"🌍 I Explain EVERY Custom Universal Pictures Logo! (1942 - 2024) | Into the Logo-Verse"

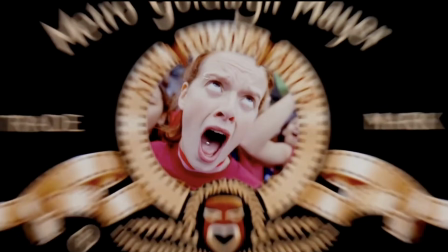16:26 Inside the ribbon, we see a shrieking girl with a tongue stud.
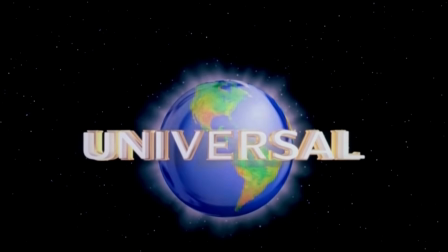16:31 But for the international release, the Universal globe actually changes into the girl's tongue stud.
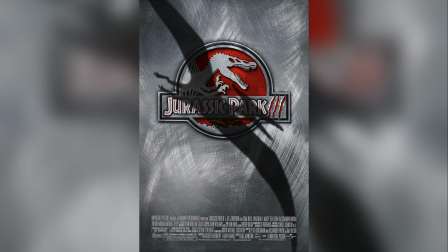16:38 Jurassic Park 3, 2001. The emblem ripples like the surface of a puddle,
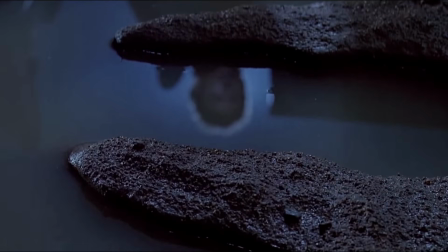16:44 a direct callback to the first film when the stomp of the approaching T-Rex famously made the water tremble.
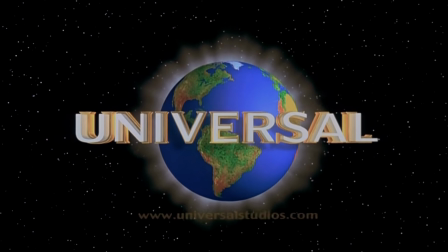16:52 Here, the ripple lets us know the dinosaurs are back and still making the earth shake.
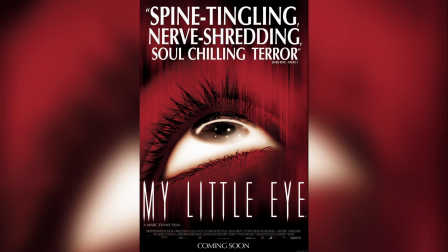16:58 My Little Eye, 2002.
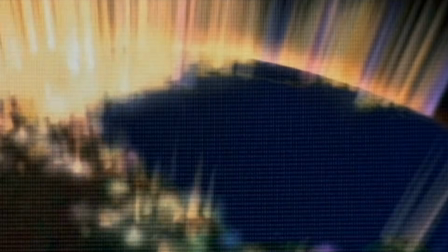17:01 An obscure horror film about 5 young people participating in a sort of Big Brother-style reality webcast.
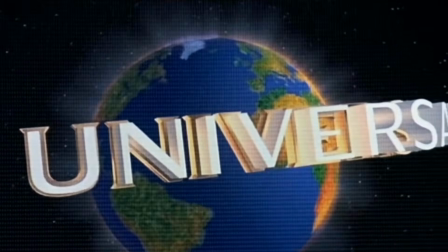17:10 Appropriately enough, the camera has a grainy webcam effect.
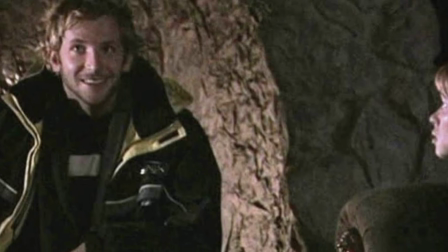17:15 A young Bradley Cooper appears in one of his first film roles. Too Fast, Too Furious, 2003.
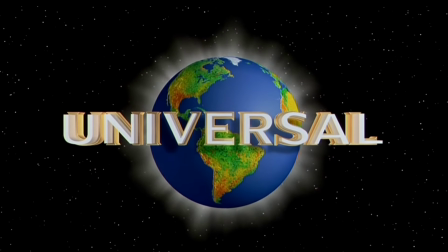17:23 A very cool transformation. The globe and text become chrome silver.
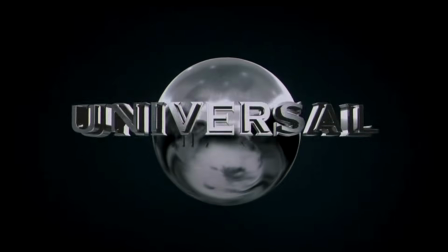17:29 They then shift up and down several times. Notice that the universal text is reflected across the globe.
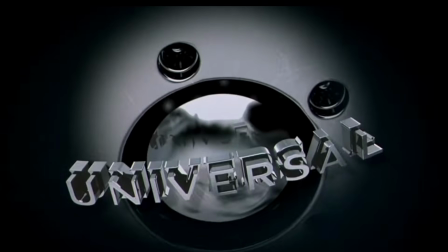17:36 A series of hydraulic sounds kick in, and the logo transforms into a chrome vehicle rim.
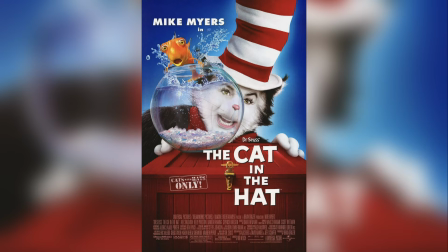17:43 The Cat in the Hat, 2003. Even the worst films can have amazing intros.
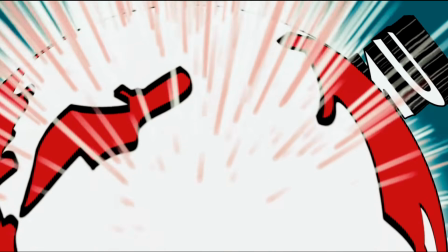17:49 Here we get a whimsical Seussian twist. The logo adopts the hand-drawn style of the Cat in the Hat book,
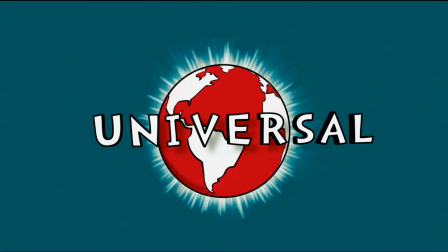17:57 with a vivid red and white globe surrounded by a shimmering glow.
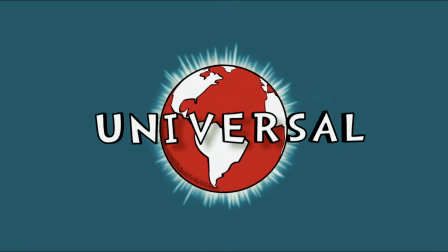18:03 Universal is written in Dr. Seuss-style lettering. The globe then seamlessly transforms into the famous red and white ball from the story.
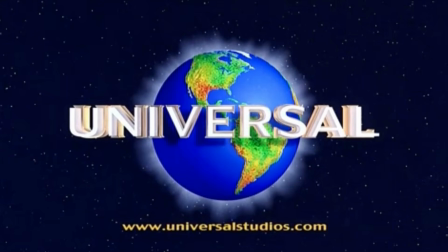18:12 Peter Pan, 2003. The globe and text fade out, leaving the starry background.
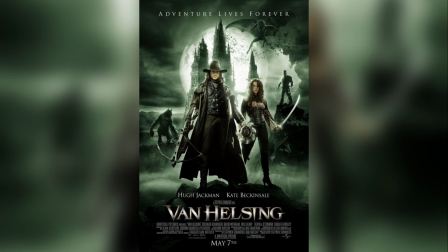18:19 Van Helsing, 2004. Another great intro from a not-so-great movie.
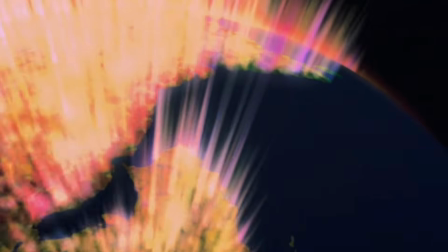18:26 As the Universal logo plays, the image slowly drains of color,
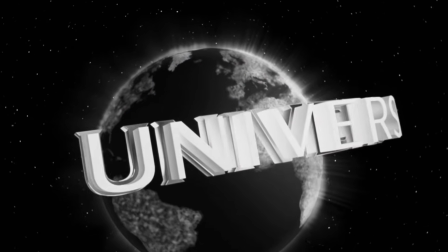18:31 turning black and white to evoke the look of classic monster movies.
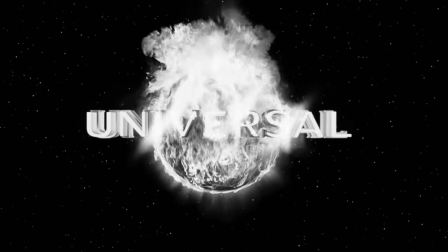18:36 Suddenly, the globe bursts into flames, the fire spreading fast and consuming the Universal lettering.
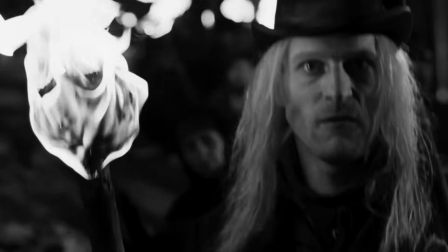18:43 We then transition to the torch of an angry villager. Friday Night Lights, 2004.
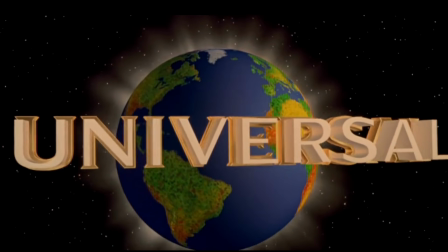18:50 A warmer tint gives the logo a more nostalgic effect.
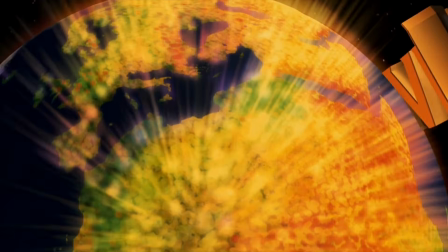18:55 Cinderella Man, 2004. Much like the previous logo, this emblem has a subtle gold tint.
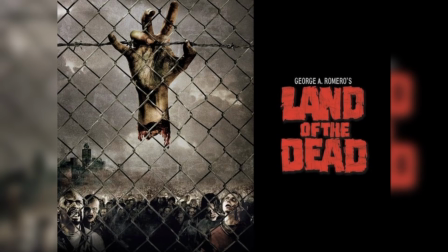19:04 Land of the Dead, 2005.
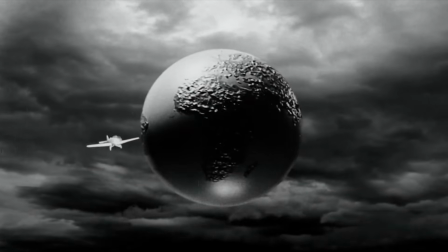19:07 The vintage 1927 logo returns in this George A. Romero post-apocalyptic zombie film,
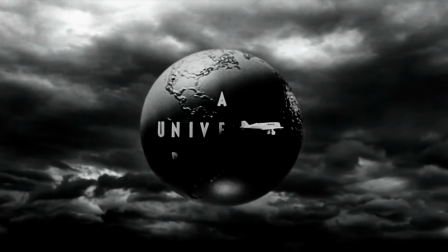19:14 but the clouds darken menacingly, foreshadowing the undead mayhem to come.
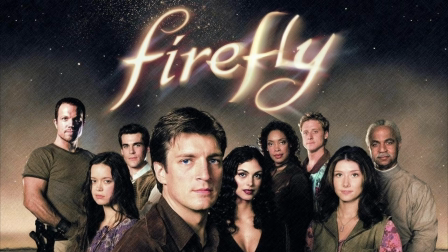19:21 Serenity, 2005. A movie continuation of the short-lived sci-fi TV series Firefly.
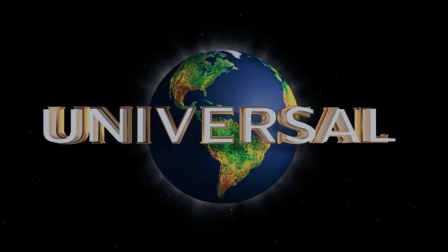19:30 Here, the distinctive halo around the Earth disappears and the word
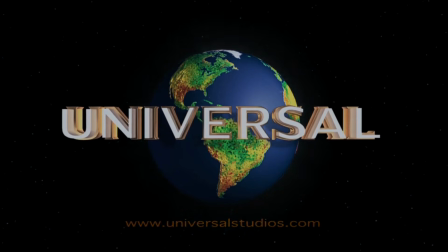19:35 Universal zooms past us as the globe turns into a real Earth,
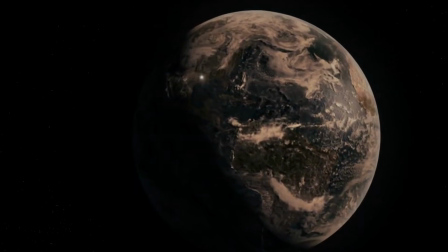19:40 with noticeable white explosions dotting the ravaged atmosphere.
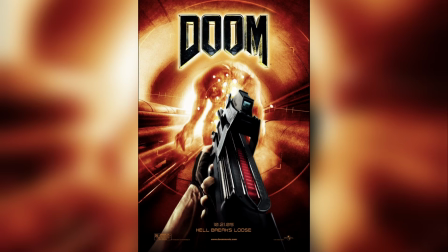19:45 Doom, 2005. An adaptation of the classic first-person shooter game It may have failed to satisfy fans, but the movie at least has a cool custom logo.
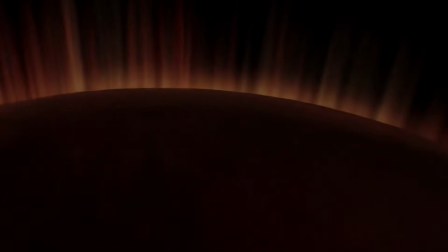19:58 An opening voiceover introduces us to the film's premise of a mysterious portal leading to a city on Mars.
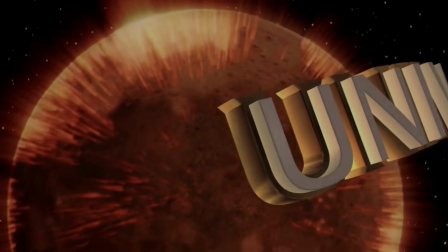20:06 After the voiceover, the Universal logo plays out,
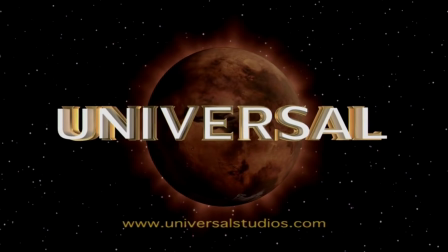20:10 appearing a good 30 seconds into the movie, with Earth swapped out for none other than the Red Planet.
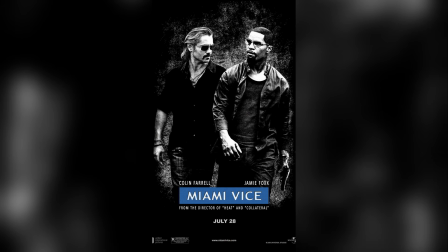20:18 Miami Vice, 2006.
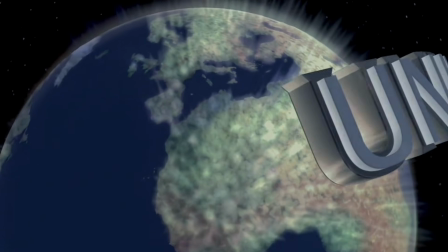20:20 The whole logo is tinted in a sleek royal blue, giving us those stylized vibes right out of the gate.
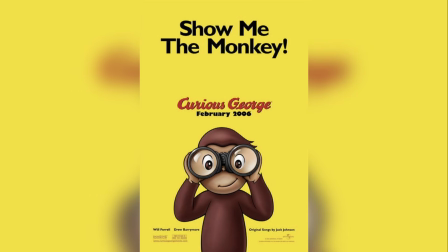20:28 Curious George, 2006.